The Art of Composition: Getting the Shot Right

This video is part of a whole course called Basic Shooting. If you want to see the next segment, Smooth Moves and Steady Shots, where you'll learn tips and techniques of handheld shooting to get a professional look, you're in luck because we're giving it to you for free. Just click on the link in the description and follow the directions. The idea of composition is very, very simple, at least in the beginning. It is the artful arrangement of objects and people within the frame. So for example, the very video that you're looking right now has elements of composition. Where am I in the frame? Am I framed left? Am I framed right? Or am I framed in the middle? Those three choices can make a tremendous amount of difference in how you interpret the image that you're looking at. Where the camera is placed relative to the subject is critically important in terms of how your audience will interpret what they're seeing on the screen. So for example, the camera that I'm using right now is placed so that it's about the same height as my eye level. That's the neutral position.
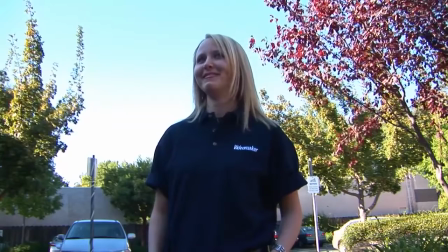If we were to place the camera, for example, below an object, it makes that object look much bigger and much more dominant and stronger than the viewer.
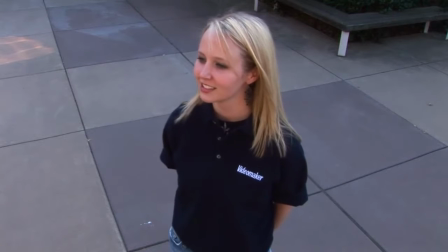If we place the camera above the object so it's shooting down on the object, now just the opposite happens. The subject looks smaller, looks less powerful, looks diminutive. So where the camera is placed in terms of height can have a tremendous impact on the way your audience interprets what's going on. An important concept or principle behind good composition is to use something called the rule of thirds. Now, the rule of thirds has been around for thousands of years as artists have struggled to figure out how to best arrange objects inside their frame while they were painting. The rule of thirds simply means that you imagine a tic-tac-toe box in your viewfinder. And on that tic-tac-toe box, you will notice there are 4 points where the lines intersect.
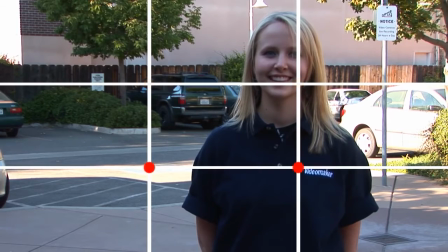2 on the top and 2 on the bottom, 2 on the right and 2 on the left.
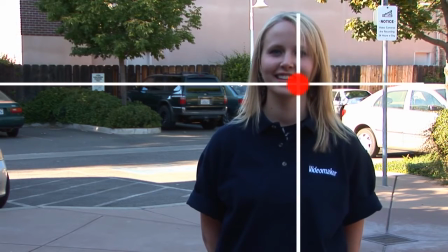If you make sure that the center point of your frame or your composition lines up with one of those 4 points,
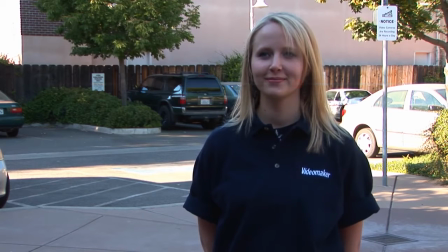you will automatically end up with much more interesting composition. One of the things we need to be concerned about when we're doing composition is that we have relatively the same composition between each of the shots,
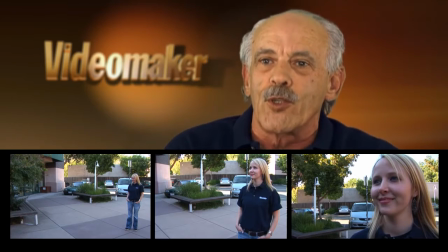so that when we edit it together, we can preserve an illusion of continuity. We can make it look the same to the audience. So for example, if we have 3 different shots of someone, we would make sure that their eye line, or where their eyes are, remain relatively the same in each of the 3 shots. The best rule of thumb for this is to put the person's eye line about 1/3 of the way down from the top of the frame.
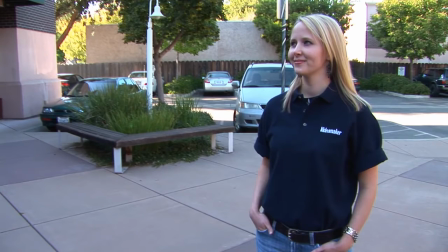So whether you're shooting a long shot, medium shot, or close-up, their eye line will remain the same.
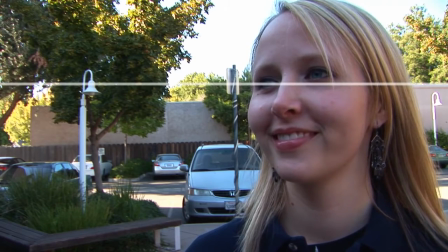Their head won't bounce all over the screen.
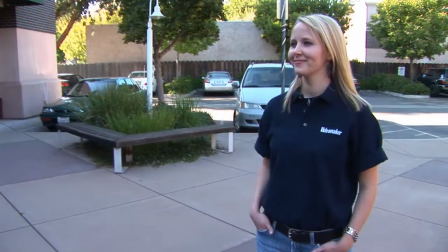If you do this, the result will be much smoother for the audience and they will get much more engaged in what's going on. One of the best uses of the rule of thirds is when you're taking portraits of people or when you're shooting people. One of the things you can remember to always do to make that composition look as interesting as you can is to make sure that the people's eyes,
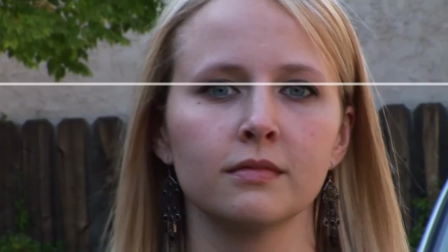at least one of their eyes, hopefully both, fall along one of those 2 lines, and usually it's the line on top. It's the upper third. If you look at any videos or any films, you will notice that very often that rule is followed.
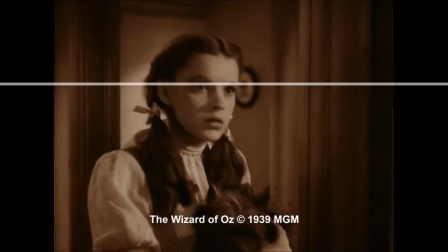The person's eye line is 1/3 of the way down from the top of the frame,
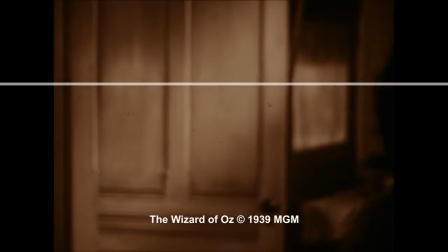and usually one or both of the eyes lines up with where those lines intersect.
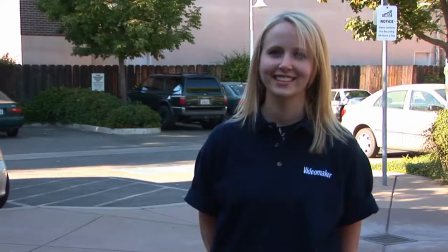Now, one of the problems that we have to worry about when we're taking pictures of people is where do we literally put their heads inside the frame.